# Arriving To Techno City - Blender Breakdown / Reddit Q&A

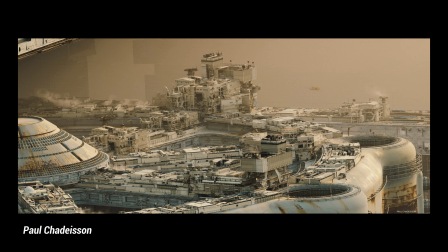248s
But usually a wide lens can make it easier to achieve a sense of epic scale. And finally, atmospheric perspective.
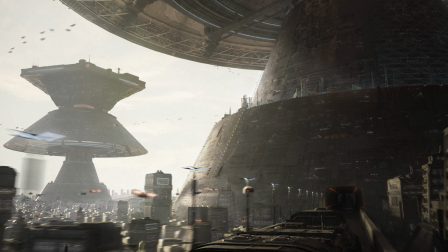255s
This is an easy one. Just by adding volumetrics to your scene, you will quickly give a feel of distance to your environments.
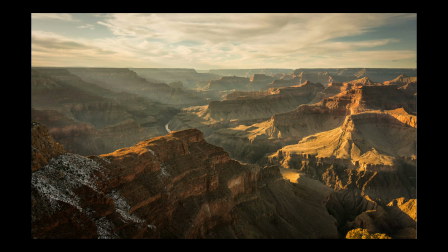261s
It will simulate the atmospheric perspective that you can see in real life.
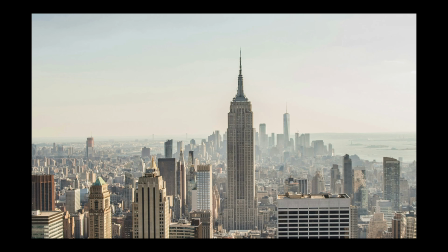265s
Now be careful to not overdo it, but a subtle use of volumetrics will definitely help get that distance feeling.
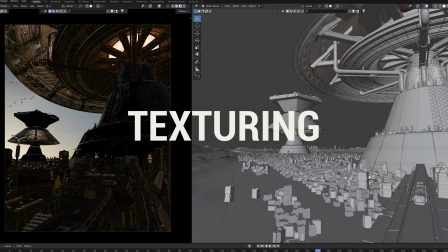271s
I also got a few questions regarding texturing. First, where do I get my textures?
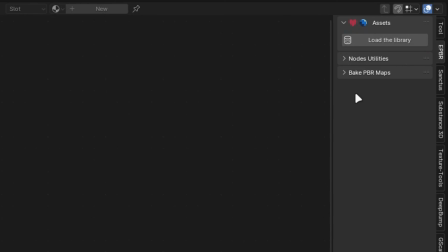276s
I often use the Easy PBR add-on in Blender, which is basically just linking to the ambient CG library.
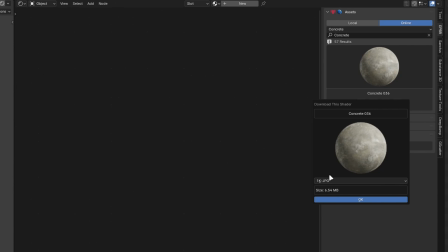283s
You can easily download materials in the resolution and format that you prefer,
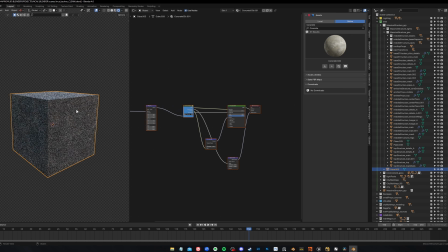287s
and you can either assign the material directly to your object, or you can bring a node group in your current material. This is useful if you want to mix multiple textures or material together.
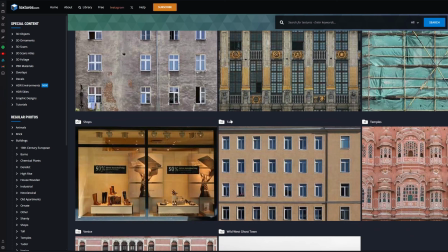298s
I also use images from textures.com that I've had for a while in my hard drive.
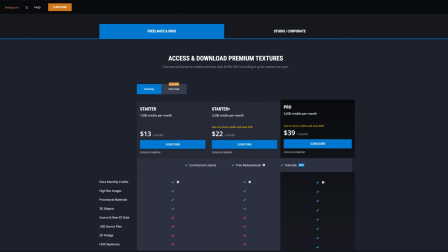303s
I think now it's unfortunately subscription based only, even for low res texture, which sucks.
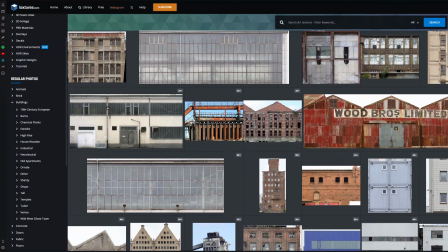308s
But real life image based textures are always best if you want to achieve realism.
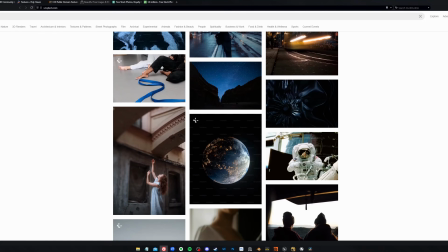313s
You can try to find textures on websites like Unsplash, Pexels or Pixabay,
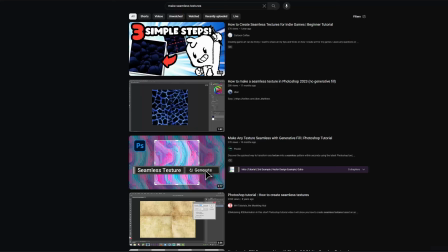318s
and if they are not seamless, there is a lot of tutorials to make seamless textures, either in Blender directly or in Photoshop.
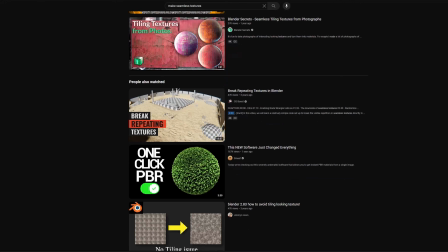324s
But you can also use them as overlays or decals, for example.
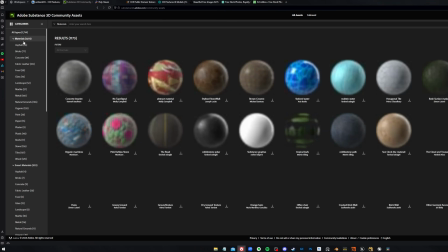328s
Other add-ons or sites I sometimes use, but not as often, are the Substance add-on, linking to the Substance library.
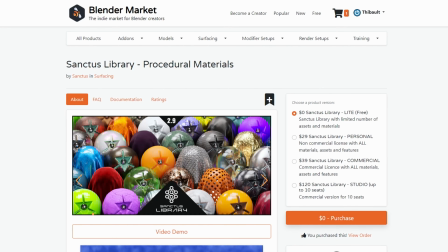337s
Sanctus, there is a free version with a few materials. BlenderKit has some user-made materials.
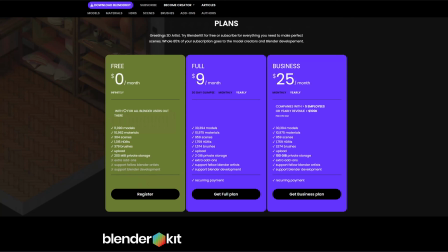343s
Some are free, some you can access if you get the premium version of BlenderKit.
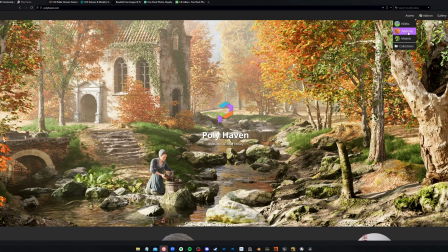348s
Polyhaven also has some free materials on top of their great HDRIs.
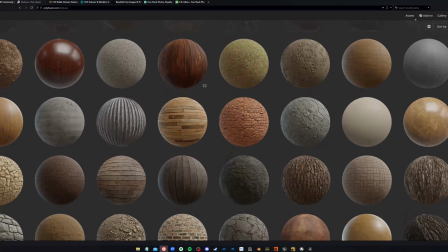352s
But in general, PBR materials are nice, but if you want to achieve realism, it's always better to go with real image-based textures.
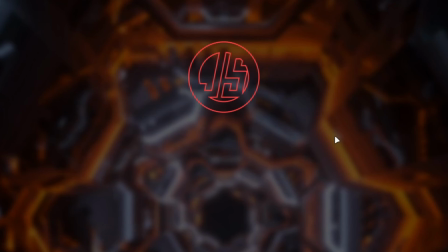360s
On this project in particular, I also relied heavily on maps I created with JSplacement.
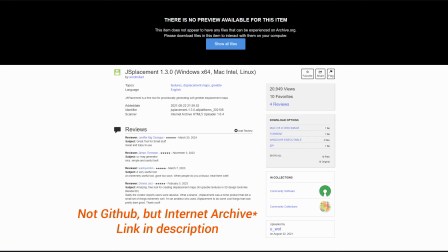365s
It is not actively supported anymore, but you can still find it on GitHub, I think.
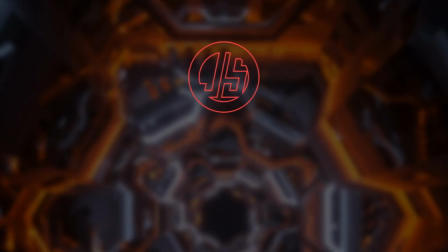370s
I will put the link below. It is a quite well-known little software now, but in case you don't know it, here is a quick look at it.
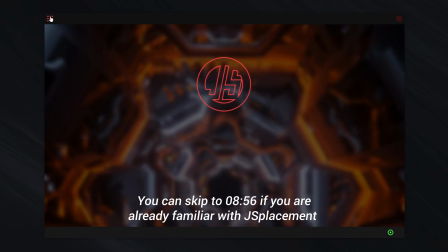377s
Alright, so when you open it, it's just this little software. You can click here and select the version you prefer.
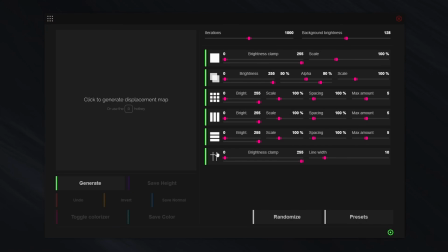383s
So the classic version has quite a lot of different types of elements.
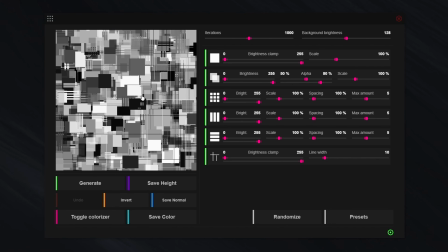387s
You just click or use the hotkey and it will just generate a map with a random pattern with these elements,
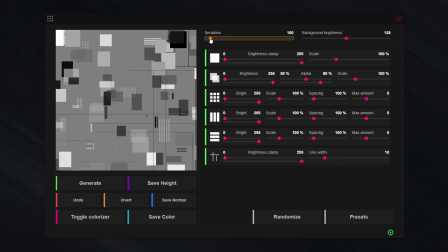395s
so you can control the number of iterations you want, more or less shapes, and for each shape you can enable or disable them as you prefer.
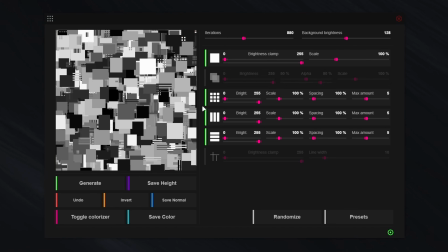407s
Like if you don't want any of those and just want basic cubes, for example, you can control the scale of each shape,
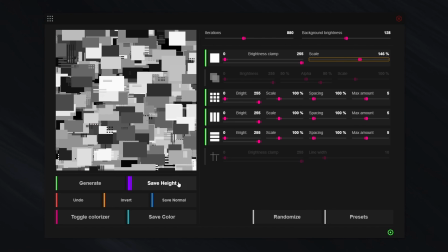415s
and then you can just save height, save normal.
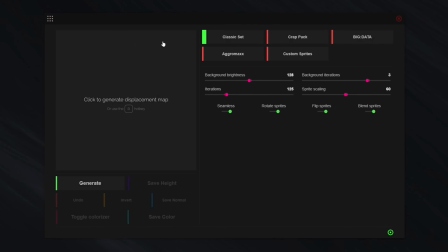419s
I usually just save the height, but you also have version 2 that has some quite more sci-fi pattern.
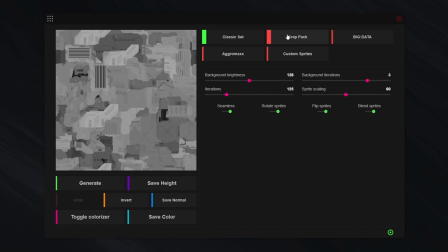427s
This is mostly what I used in my project. So you have in here also different versions.
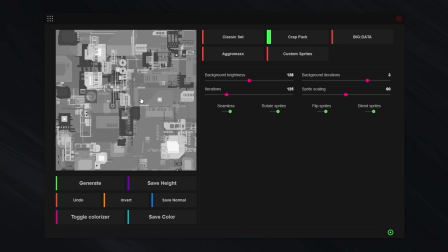433s
You have the classic set, you have a crop pack, which looks more like computer inside electronics details. Big data looks more like grid shapes. Agromag similar to the classic set, and same thing here. You can just adjust the background brightness. So for example, if you have a lot less iterations and you set it as black, like for example if you want to use that as like an alpha map,
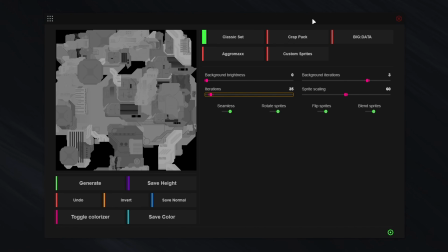461s
having it as black directly will make it fully transparent. And if you plan on using it as like a displacement or bump, then leaving it at kind of like a middle gray value will just serve as the baseline of the bump.
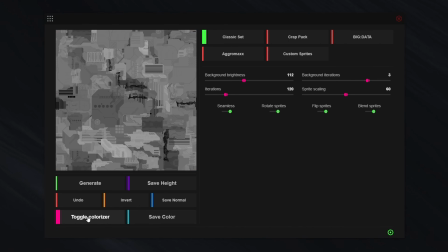476s
You can also toggle colorizer on it.
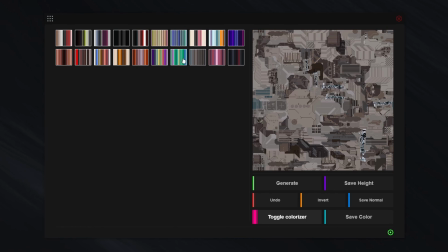479s
There is different presets, so you can choose and you can use that as like a base color for your material.
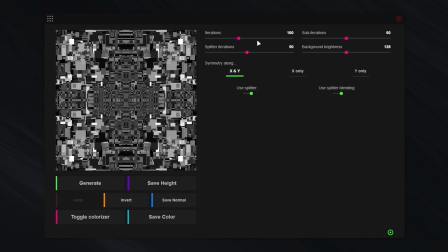491s
And then you have other types, velvet. I don't really use those a lot.